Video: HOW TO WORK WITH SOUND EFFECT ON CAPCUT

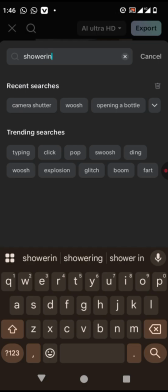[8:17]
Just search for showering, and it's going to give you that ambience of showering.
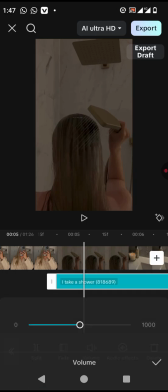[8:27]
Good. And we are going to reduce the volume because we don't want it louder than the music.
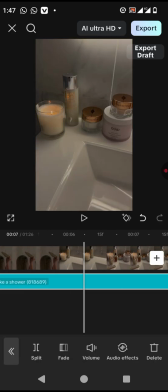[8:34]
If you see that, it gave it a very beautiful touch, a very beautiful one.
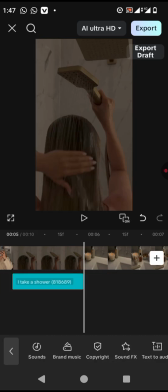[8:43]
Delete this
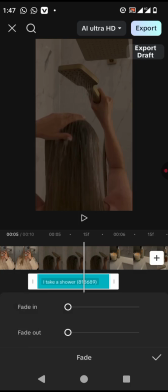[8:49]
and come over to your fade and use the fade to fade it out a little so it doesn't have an abrupt end. 0.2 is okay. Good.
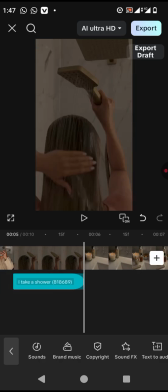[8:59]
Then we are seeing the edit that happened here, the pop-up of things.
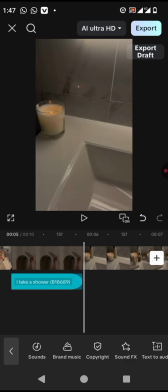[9:05]
Very, very beautiful. We're going to be learning that soon.
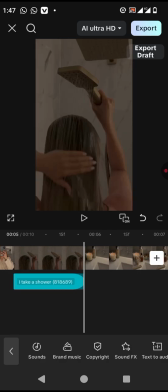[9:10]
So one thing we're going to do is to come over to, we're going to be learning it in the master class.
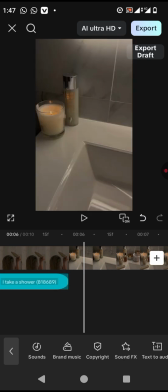[9:18]
The one thing we're going to do is to come over to this
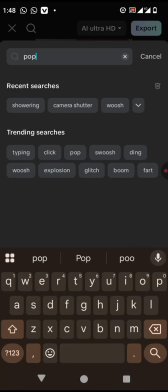[9:24]
sound effect here and look for pop-up because it's actually popping up, and that's what we're going to use.
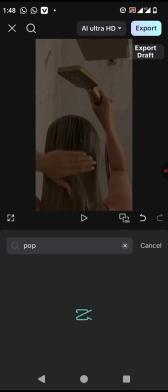[9:32]
Okay,
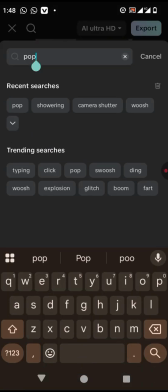[9:38]
it's taking time.
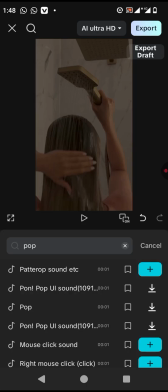[9:43]
Good.
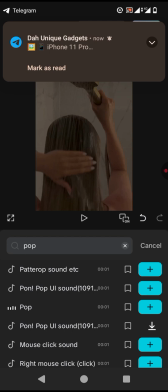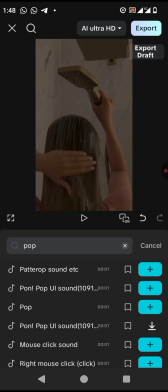[9:51]
This pata top sound is what we're going to use. Okay, come over to this and
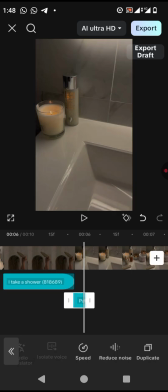[10:00]
Now we're going to duplicate.
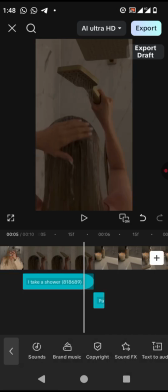[10:01]
Just click on duplicate, click on the sound, scroll down and duplicate.
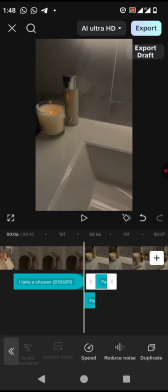[10:10]
Yours might take time like mine. Now it has duplicated and the other image showed.
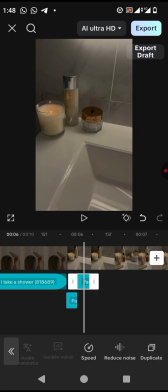[10:20]
All right, you're going to make sure that you duplicate where the next image is showing.
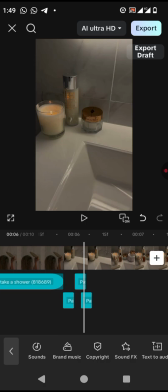[10:34]
Bring it down a little. Good. This is where the other one started, and this is where the other one started. I'm going to click on it and
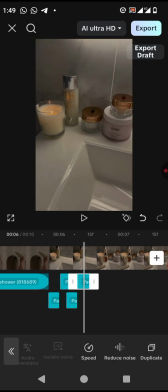[10:49]
duplicate, and also duplicate when next where the other one started. This.
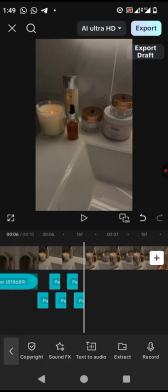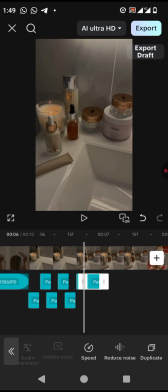[11:13]
Then the last one is this one, and you duplicate, bring it down.
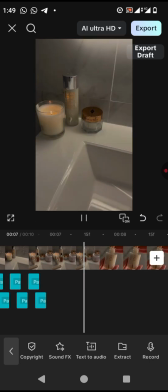[11:21]
It started here, and watch. Very beautiful. And you could see that it reversed too.
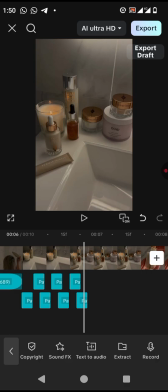[11:28]
So we're going to do the same thing that we did here to the reverse.
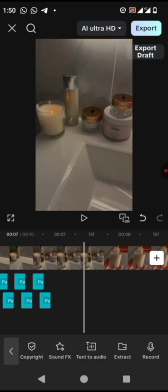[11:34]
All right, you can see that it reversed.
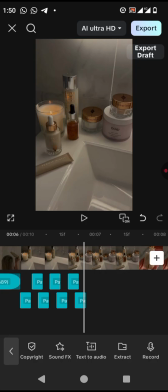[11:37]
Okay, we're going to duplicate too and make sure the rest of them leaves the
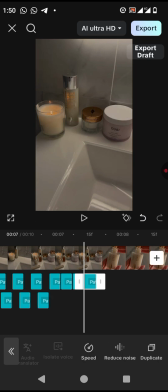[11:49]
1 2 3 4 5 6.
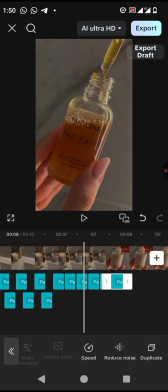[11:57]
Good.
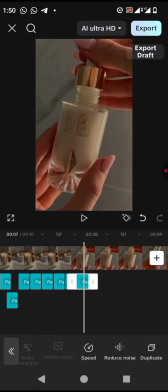[12:01]
And as it comes in here, you can actually see the opening of that bottle,
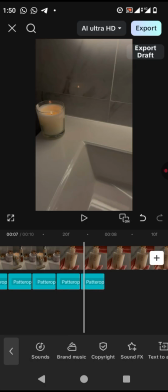[12:10]
and the next sound effect you're going to use here is the opening of the bottle.